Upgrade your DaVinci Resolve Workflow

Hi, and welcome to this video about my color grading workflow, specifically a no-tree that I use on 90% of my projects that ends up looking like this. So this is the just a plain Rec. 709 transform from the Canon R5C footage. And this is what I end up with after about 5 minutes of grading. And I want to share this because I'm actually going to put this up on Canon Masterclass for people to download as a workflow, so you can actually open it in Resolve and use it for your own projects. But without further ado, let's dive in. So this is our default coming out of camera.
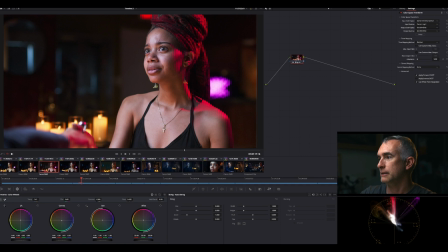0:39 It's not very balanced. It's pretty purple. Even if I balance it, right, the one that I have is a lot nicer. So what is going on in this node tree? Let me blow up these nodes so you guys can see. So you have your initial balancing node. I'm just gonna Command D these on and off and toggle them and see what it's doing.
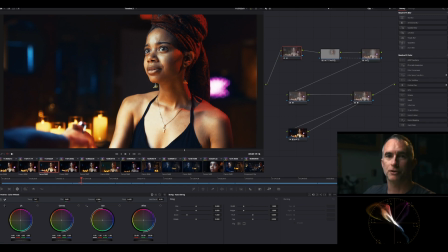0:58 This is just bringing down the highlights, I think. If you look on each individual node, there is a tiny little highlight of what each node is doing. So in my HDR, I'm turning the brightest things down, which is sort of taking
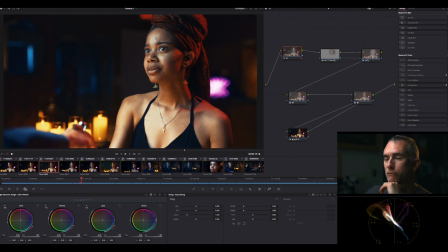1:12 this overly hard pop out of her skin, the reflection on her skin. That's what the first node does. Then this is a subject node. My labels have disappeared.
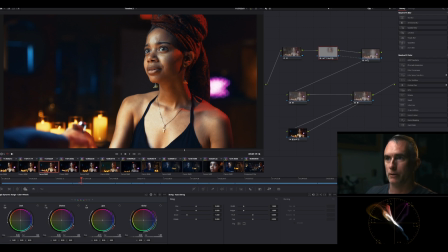1:24 This is a subject node. So what it is if I turn on my power window here, go into the window, it basically just is on her face, and it then has an output alpha. This is this blue thing here, to a second node that is then over here reversed.
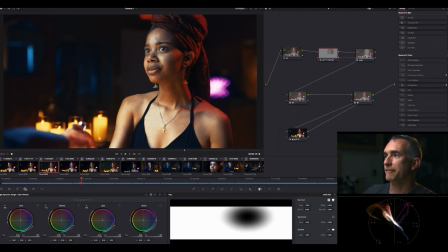1:44 So if you see up here, this is the face. This is everything but the face. So if I toggle this on and off, you're just bringing up, let me see, doing a ton of stuff in this node.
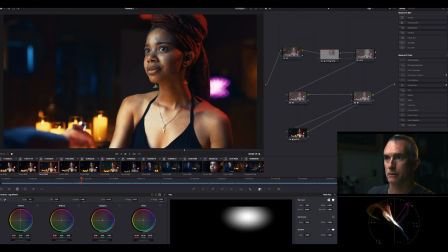1:56 We're bringing up the shadows, which kind of helps fill in the darker areas of the face. We are adding 3 points of sharpness because obviously we want to draw the viewer's eye to the face, not to the background.
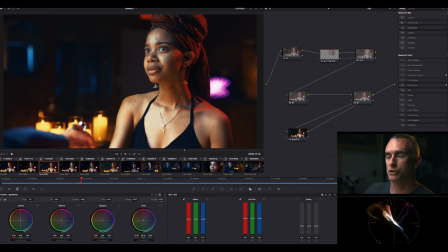2:14 And this means we're not sharpening the whole shot, we're just sharpening where we want to be sharp, which is the face. I'll play the shot through. It's not going to play real time. So here's the shot playing through. So you can see it's a little staggered, but what else are we having going on here?
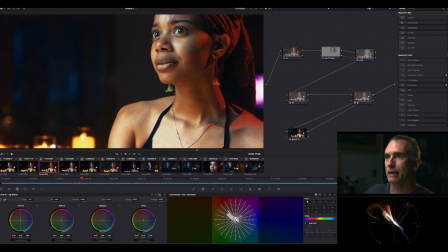2:33 We have in the LUT later, her eyes, the whites of her eyes turned blue. So what I was doing in this one is using the color warper to desaturate the blueness of her eyes and make her face look a little bit more natural.
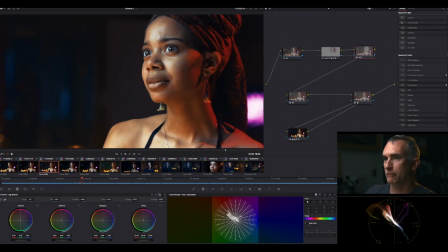2:51 So that's on and off for that. Then the background, if I go back to my fit here, the background was too dark. There was the detail, like I didn't light it at all. I was hoping ambient would light it, but it kind of killed it. So what I'm doing in the background is using an HDR node here in the darks to bring up the background so that it doesn't get totally lost. So she's not just in an empty space. And you see that's connected by the alpha. This next one is probably doing the most, and you see, I'll zoom in on her face so you can see it in this. So that's the beauty pass. That's on, that's off. I've got it. You have to analyze before you run this, so it tracks the face through the shot. And I've got beauty automatic at 0.9, 0.8. And then the other real big thing I'm doing here is just brightening these eyes so they really pop out. And then because beauty pass can be a little intense, right? This is it at 100%. So I've knocked it down to what, 50%, 0.5 in the offset, the global blend. That allows you to diffuse any of the nodes or effects on the nodes.